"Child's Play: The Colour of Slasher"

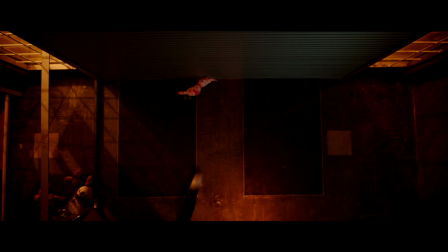(8:01)
Orange and red act as a pathway for Andy to follow to find his way towards Chucky as we see in the technology store and in
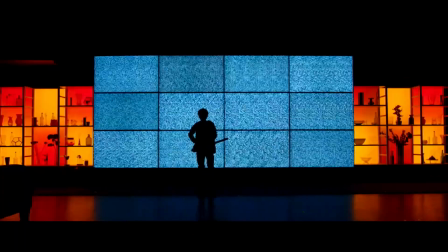(8:09)
between those colors there is one color that's always there and always stopping them from taking over and that is of course the innocence of blue.
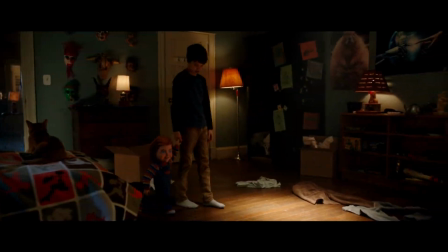(8:19)
Blue in this movie is the innocence of Andy, Chucky and even his mum.
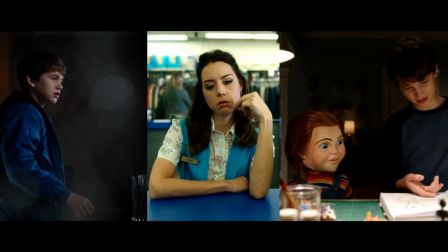(8:24)
There is a safety that comes when this colour is used as a prime focus.
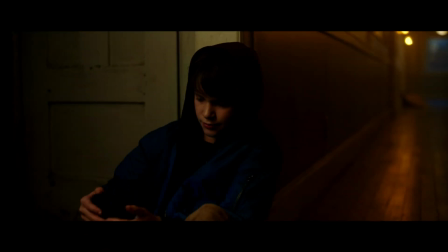(8:28)
From Andy's mum's uniform to Andy's coat and of course even that light that bonds the friendship between Chucky and Andy.
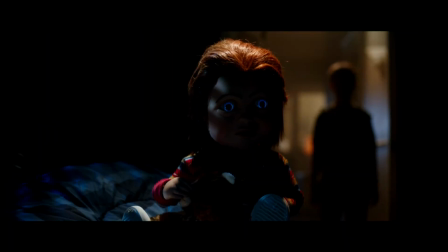(8:36)
And even at the start of the movie it's in Chucky's innocent eyes.
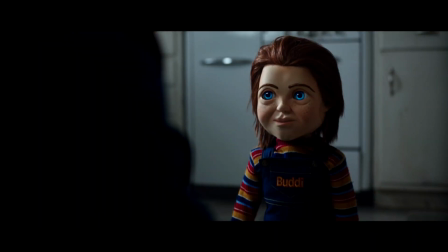(8:40)
But unfortunately these two colours can never be together and they always feel like they're locked in an eternal battle.
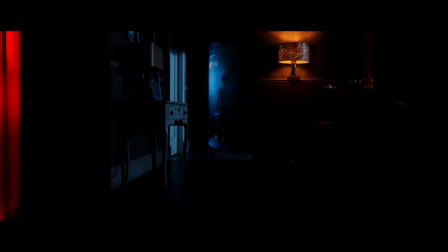(8:46)
And the film Tom isn't shy of showing you this. As Andy watches Chucky from his room the world is split right in two between the two colours.
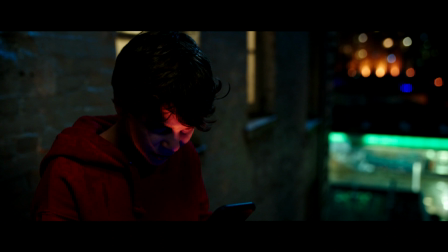(8:55)
When Chucky is stalking the neighbour and Andy can't stop him and impossible lighting becomes covered in an orange glow and when it's time to die,
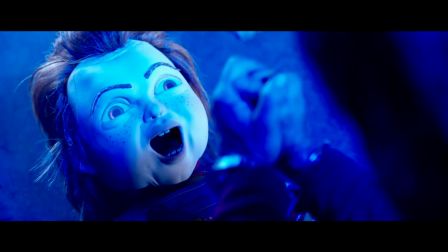(9:04)
well then the lights all become red. But my favourite touch is right at the end of the movie when Andy finally puts a stalk to Chucky,
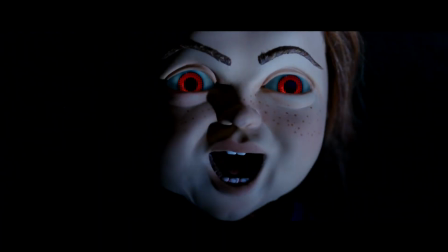(9:11)
his world becomes blue in its entirety with no other colour in sight.
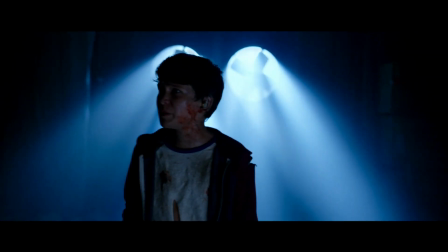(9:17)
But of course to poke fun at the classic slasher fake-out that comes with all slasher movies,
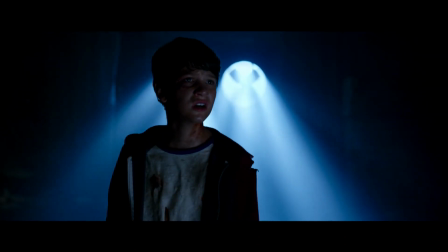(9:23)
the director flashes a little glimpse of orange right before... And that was just to make sure you were paying attention. And this is why I love this film.
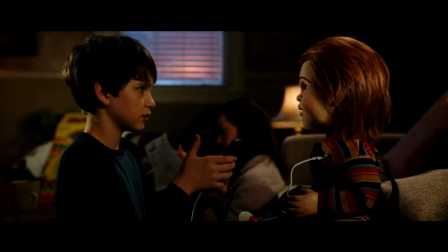(9:35)
I agree it's a far departure from original and there's no way that it's going to be superior from the original Mancini's film because that's just a classic.
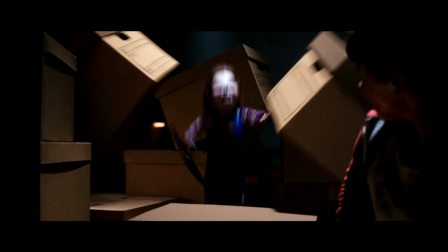(9:42)
But it made an attempt to make the slasher genre look like art.
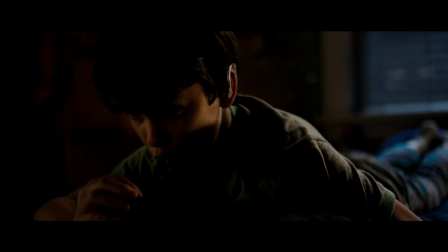(9:46)
It's so rare that we get to see so much love and style put into not just the characters but the world around them in the genre such as the slasher film.
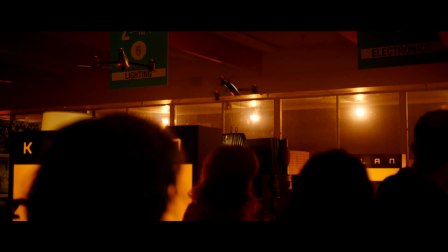(9:55)
Child's Play was a refreshing take on a genre that was just so obsessed with the colour of blood and gore.
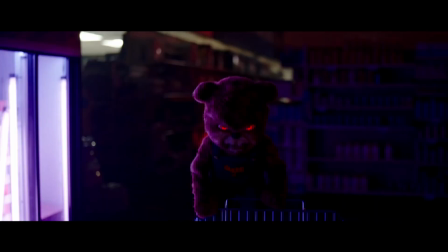(10:01)
And this film knew that it was able to have fun with this silly concept of a killer doll and wanted to invite
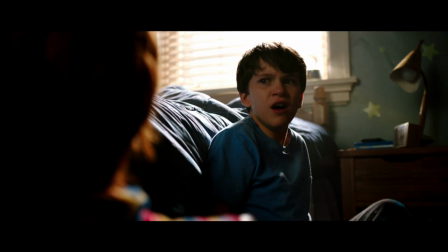(10:07)
you into its own joke and uplifting sense of tongue and cheek horror that the slasher genre should deserve.
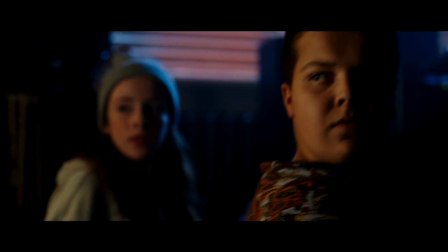(10:14)
Chucky brought personality into every scene that he was present and brought so many new colours to the genre along with him. This film honestly deserves another viewing and honestly a sequel because it has so much life and energy in every single scene that it creates.
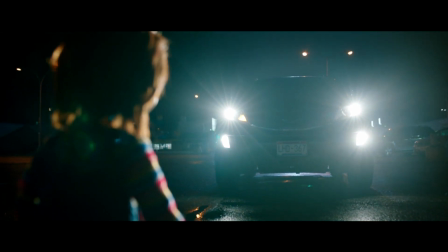(10:30)
Yes it's very different from the original but it's different in all the right ways
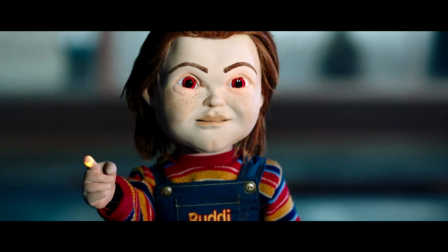(10:34)
and in a way that I could see the slasher genre attempting to recreate in the future.
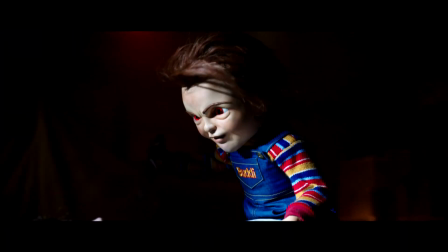(10:40)
So if you have the time, if you're able to watch this movie, please do and I can promise you, you definitely won't regret it.